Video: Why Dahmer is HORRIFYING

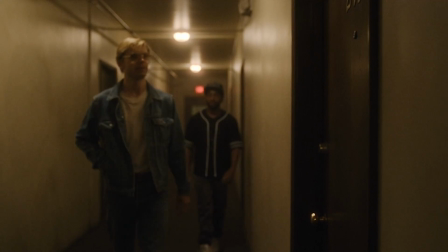4:07 The entire time, our shots have either been smooth and steady, or locked off completely, but that will change in a moment.
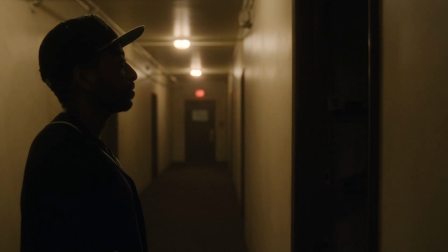4:16 Once more, the diegetic sound grounds us as we hear cars go by in the street outside.
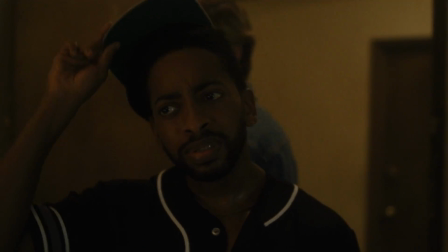4:21 Oh, what is that smell?
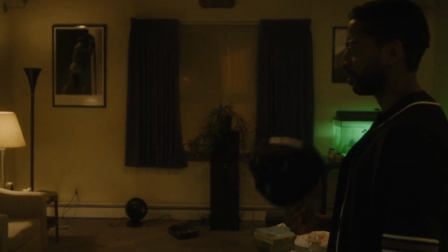4:26 Tracy begins to become suspicious as Jeff tells his bad meat story, which we can guess by this point is pure fiction.
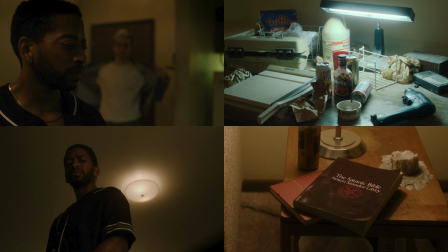4:32 We can see this from Sean J. Brown's performance, but also we get these brilliant point-of-view shots seeing what Tracy sees.
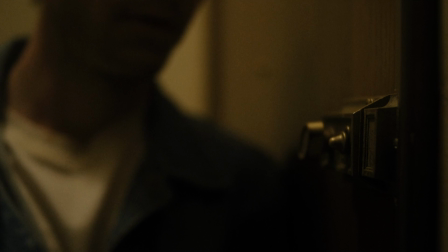4:40 We return once more to the jammed door, which Jeff wrestles to get closed, before finally turning the lock.
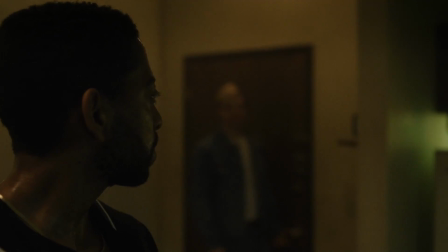4:49 And at this point, everything changes. Notice how different these two shots are.
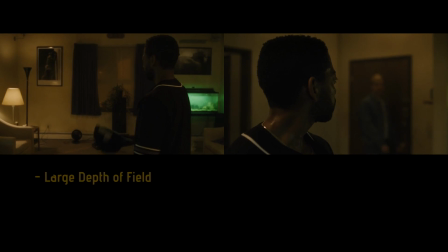4:55 On the left, when Tracy enters the apartment, the depth of field is large enough to have his surroundings in focus. But once the lock turns and we return to our worried Tracy, the depth of field becomes razor thin. Here, we can only make out Tracy. His surroundings, including Jeff, are reduced to a blur.
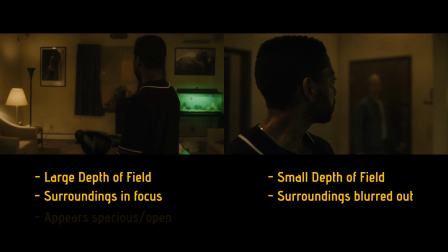5:12 Suddenly, the apartment goes from more spacious and open to confined and claustrophobic. So tight, it's almost hard to breathe.
What is that smell? Can I open a window?
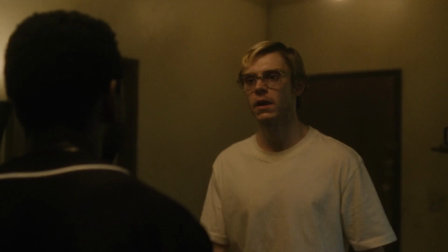5:24 I need some fresh air. It stinks in here.
We, alongside Tracy, are now trapped.
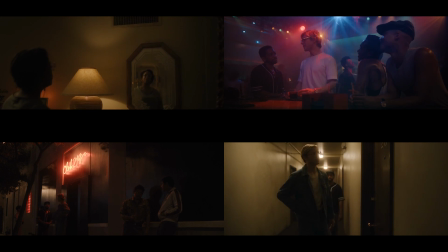5:29 But that's not the only change. I mentioned the steady, locked-off shots before, but look now at how the camera behaves.
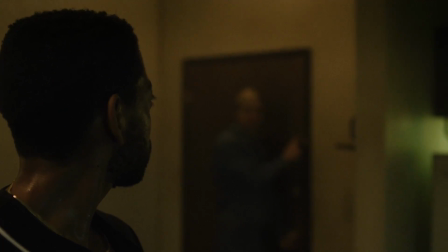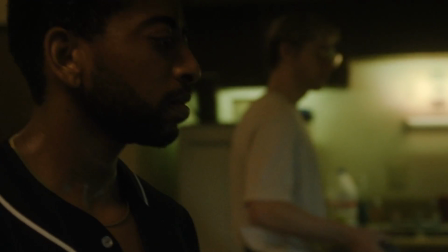5:42 It's subtle to begin with, but we've switched to a handheld shaky camera, and this will only intensify as the tension increases.
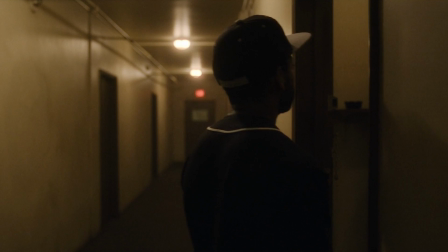5:50 We're no longer watching safely on our sofa, we start to feel like we're standing directly in that apartment.
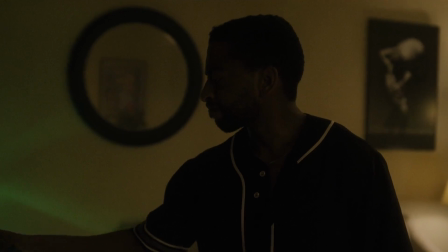5:56 The immersion increasing as our unease builds, the tension steadily begins its ascent. Immediately you will notice some of the shots in Jeff's apartment linger.
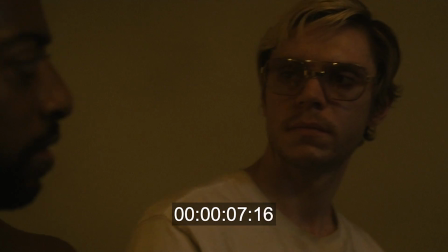6:13 And I mean linger.
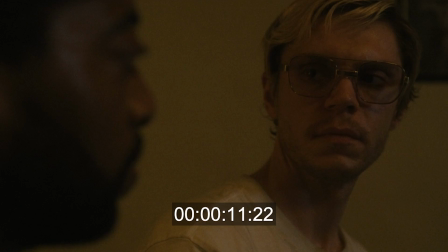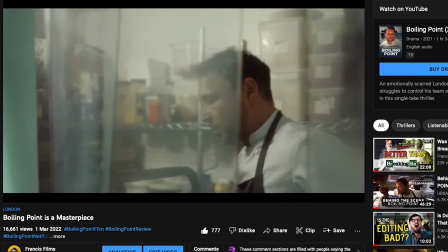6:22 I spoke at length in my boiling point video about the effect long takes can have on tension, and the same applies here.
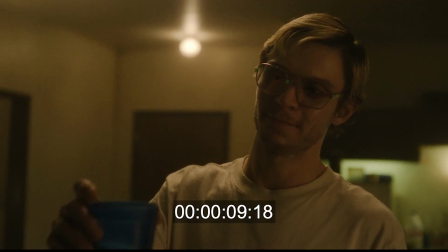6:30 It's as if each moment goes on and on, longer than it has any business lasting.
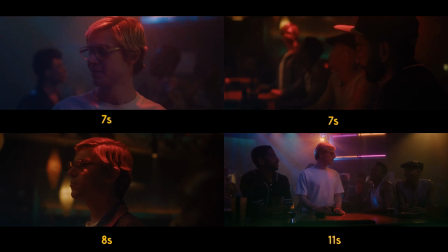6:36 During the nightclub scene before, shots would last an average of 8 to 10 seconds.
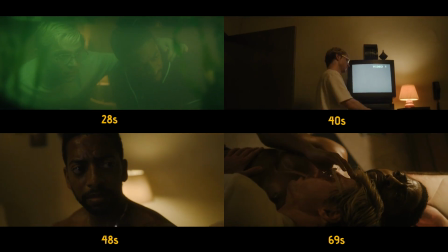6:40 Here though, some shots last 20 or 40 seconds or even over a minute, you can physically feel the difference.
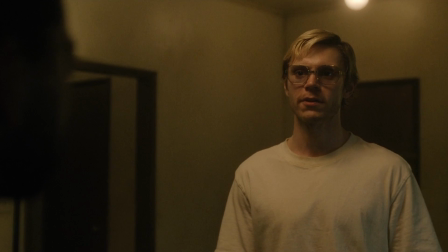6:48 Tracy, and by extension us, the audience, want to get the hell out of that apartment,
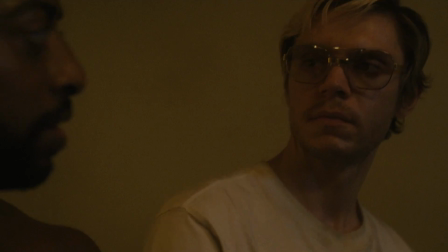6:53 but the editor keeps us trapped inside each shot for as long as possible, which keeps us trapped inside Jeff's apartment for as long as possible.
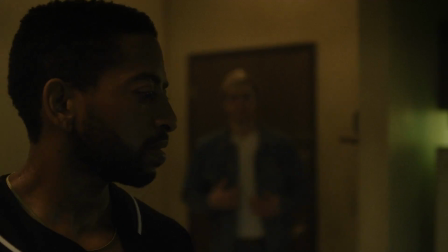7:01 It makes it feel like you can't escape. Not all of the shots are long, however.
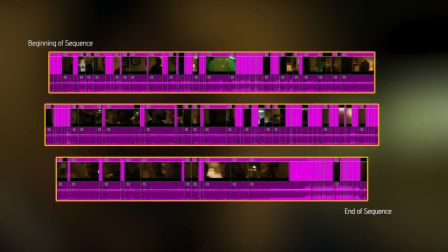7:07 Here's the entire 19-minute sequence inside Geoff's apartment. Notice anything?
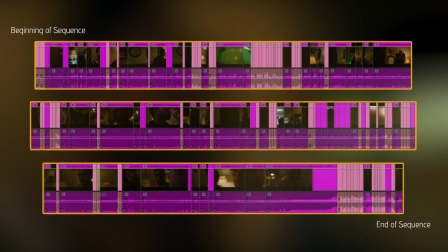7:13 If I change the colour of every shot under 5 seconds, look what happens. Hmm.
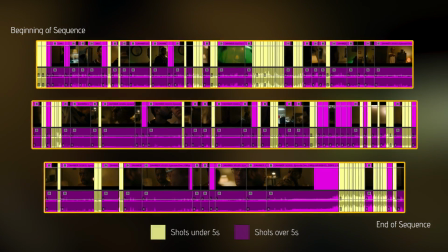7:19 We start to see these clusters, so let's take a closer look at them.
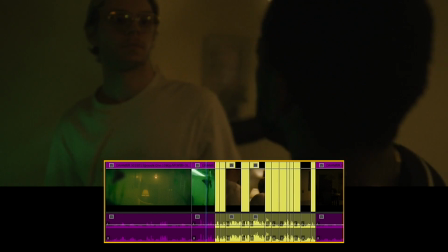7:23 Here, after a long and slow 30-second shot looking through the fish tank, Geoff handcuffs Tracey, who then tries to resist.
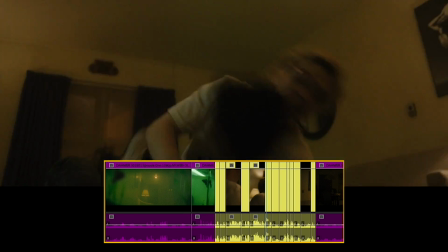7:32 A fight breaks out, resulting in Tracy being tackled to the ground.
You gotta make me do things I don't want to do.
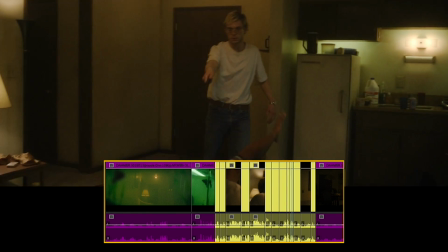7:39 Jeff grabs her knife. The realisation of what's happening sets in.
Do what I say.
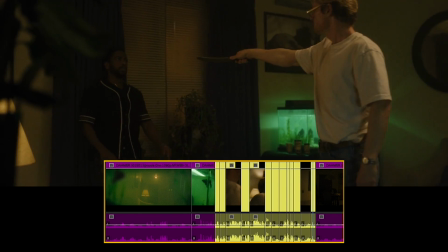7:45 And then, almost as if we're trying to not make any sudden movements that might cause trouble, the shots slow down again.
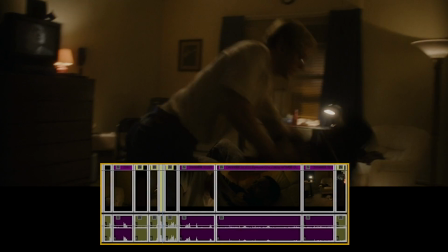7:52 Here, he quickly tries to make a run for it before being stopped.
What's doing it? Stop trying to leave.
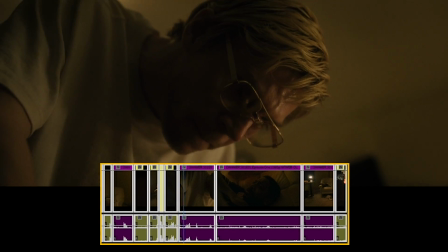7:57 Okay. Okay.
Quick cuts in succession, and then we slow down.
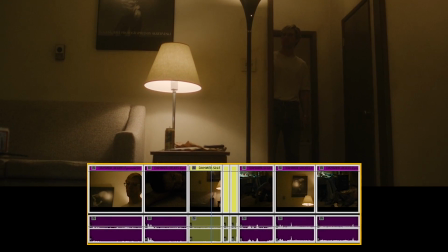8:03 Here, he manages to convince Jeff to get the camera. Tracy has a moment to grab the knife.
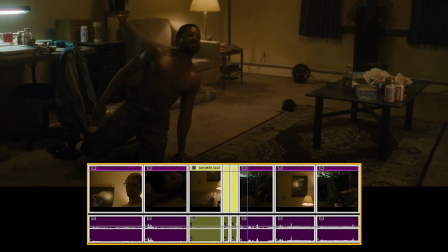8:08 He moves towards it, but Jeff returns quickly. Quick cuts in succession, and then we slow down.
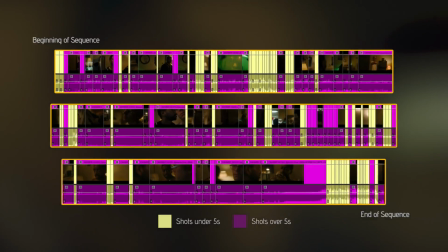8:14 The entire sequence follows this rhythm throughout.
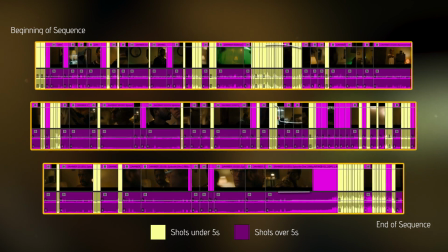8:17 It ebbs and flows as Tracy toes the line, trying to survive, trying to find a way out.
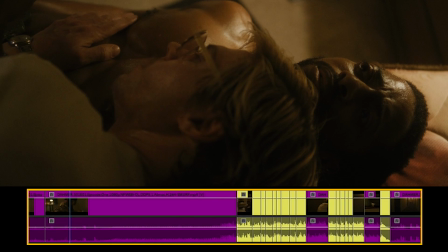8:23 We then get our longest shot of the entire sequence, as if it couldn't get any more sick and gruesome in this one minute and nine second shot.
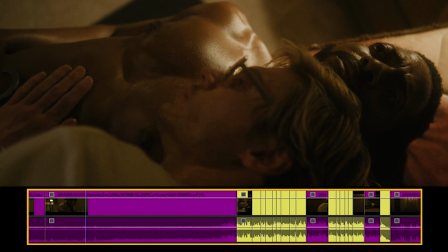8:32 Jeff reveals his true twisted intentions.
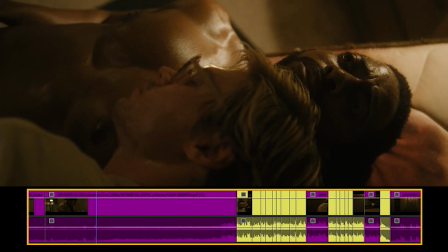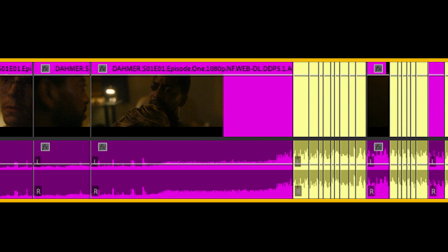8:39 This long, long take almost serves as a palate cleanser. We've been trapped for so long, for Tracy it's truly now or never.
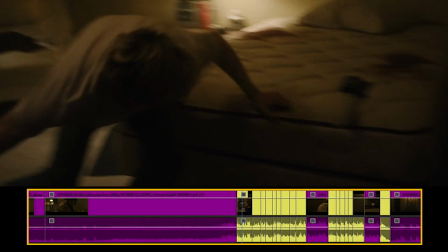8:50 He goes for it. A struggle breaks out as the two wrestle and Tracy attempts his escape.
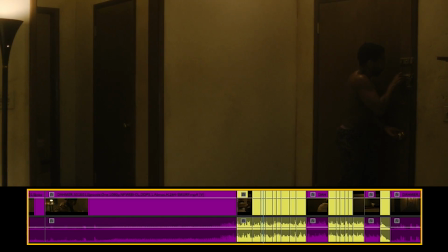8:55 He gets to the door, but you guessed it, it won't open. A very clever little detail set up earlier in the episode.
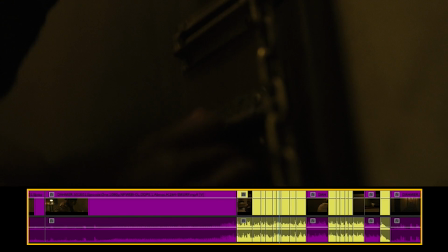9:02 We watch in horror as Tracy tries to open it. Jeff is back on his feet and approaching Tracy.
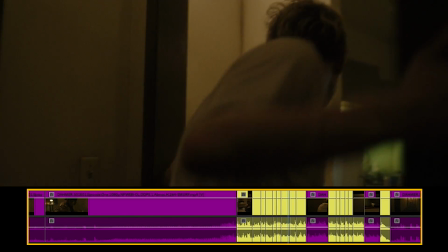9:07 Another struggle ensues.
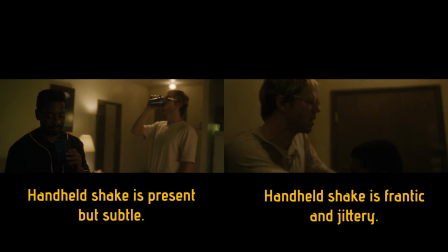9:13 The handheld camera has now intensified even more, shaking and jittering much more wildly than earlier in the episode.
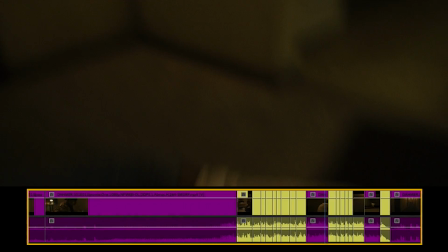9:19 Remember, many watching won't know if Tracy made it out or not.
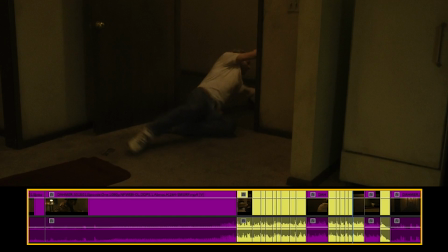9:24 But finally, he manages to shake off Jeff and get out the door, running down the hallway screaming.
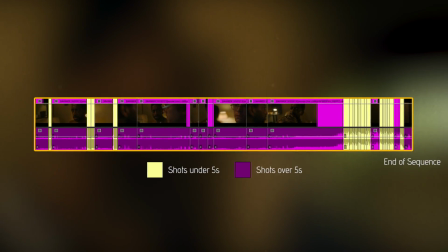9:30 It is so tense, it's almost hard to breathe. The cutting here is rapid in comparison to what came before.
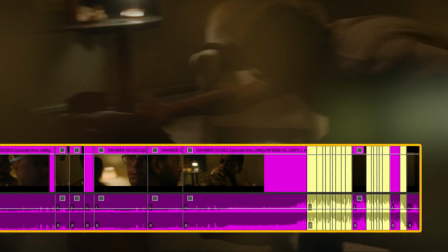9:37 It resembles a fight-or-flight response, making quick frantic decisions. It's as if you're experiencing that struggle firsthand.
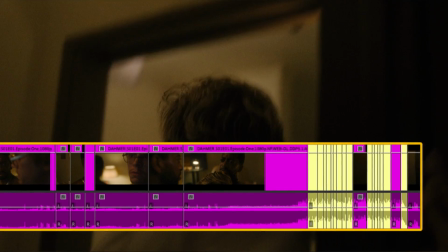9:44 And while the scene had been following the pattern I highlighted earlier, this really is the final anxiety-inducing crescendo.
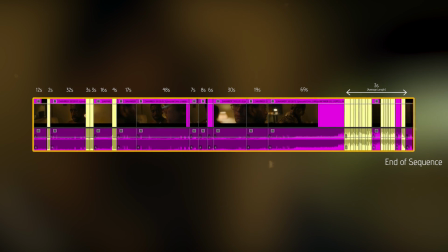9:51 The average shot length in this final struggle is three seconds. I mean, three seconds compared to one minute, nine seconds.
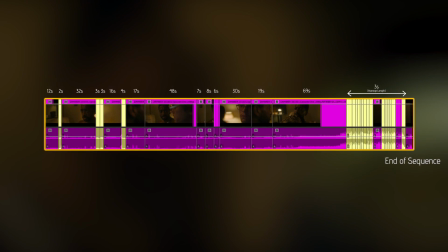9:57 It says it all.
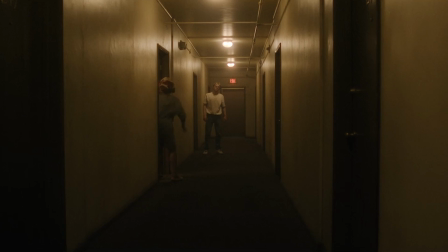10:05 And breathe. The relief sets in and the handheld camera goes, but the horror sets in.
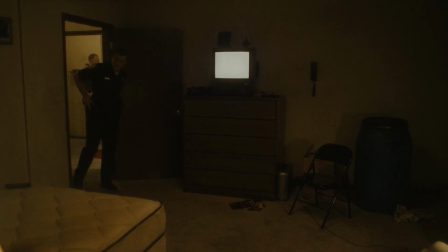10:15 We return to the locked-off shots and the camera that slowly looms and floats eerily,
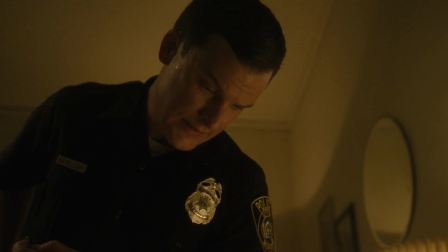10:20 and we become a passive viewer once more, watching as the world slowly realises what's happened.
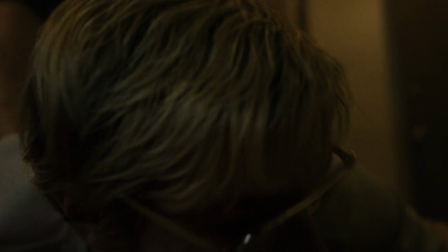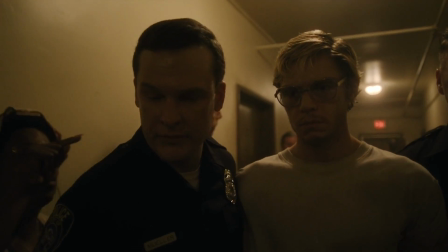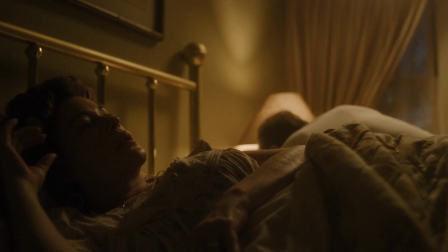10:35 We then switch up and leave Jeff completely.
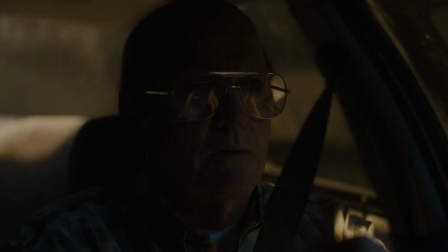10:40 Richard Jenkins gives one of the standout performances from the show, alongside Niecy Nash and Evan Peters, of course.
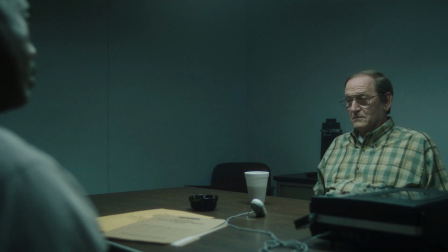10:47 All three Emmy-worthy, in my opinion. But it's here where the performances really shine and hit home as to what we've witnessed.
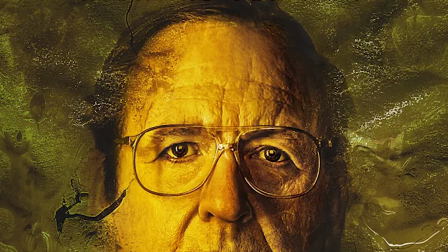10:58 Leonor Dahmer is taken to the police station for questioning and slowly the information is divulged to him but also to us.
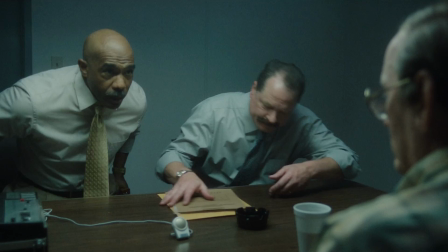11:05 There was a human head in his refrigerator.
But only now are we truly given a moment of silence.
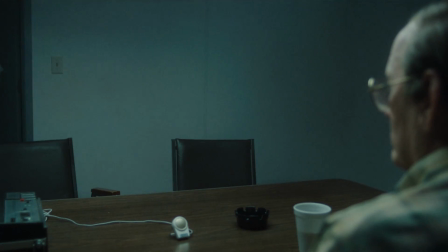11:12 After being in what felt like a pressure cooker we're finally given time to reflect on the magnitude of what just happened.
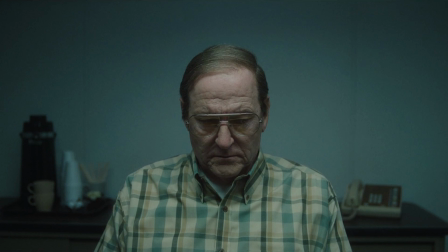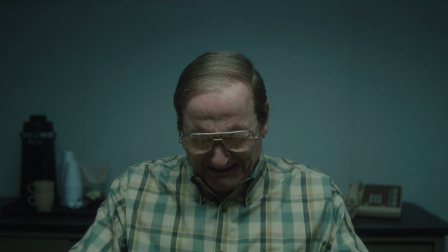11:28 And Richard Jenkins delivers the perfect response to all of this information.
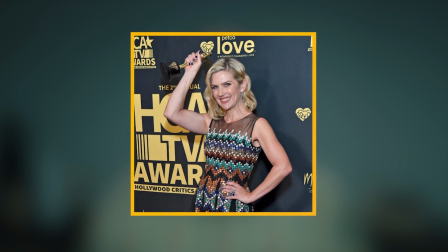11:33 I heard in an interview with the brilliant Ray Seahorn that the best way to cry as an actor is to try not to cry, to try and hold it in.
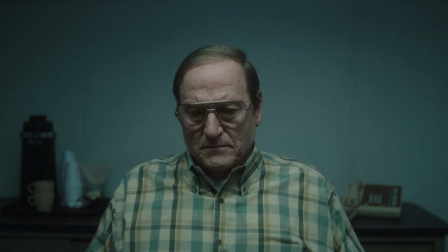11:41 And watching Leonel here fail to hold it in as his emotions leak and burst out is truly breathtaking.
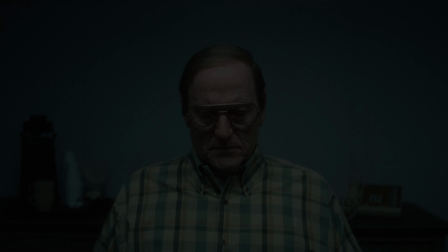11:48 Some neighbors here had complained of a stench for almost a year, but they never imagined.
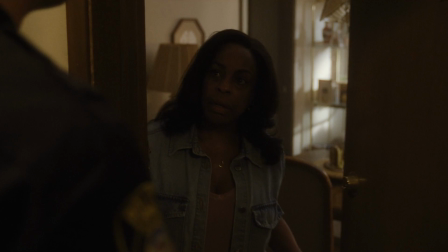11:53 The episode ends where it started, with Glenda in her apartment as she queries.
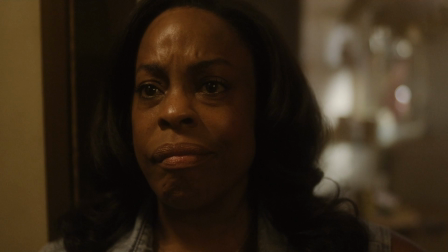setting the viewers up for the rest of the series. We've seen how it all came crashing down, but now we need to find out how this whole thing was even allowed to happen.
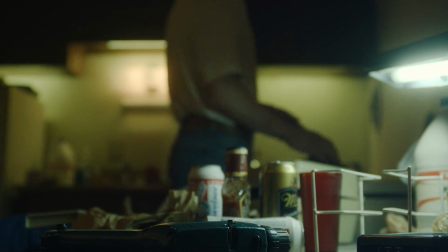12:12 The whole episode is an introduction to one of the worst serial killers in history.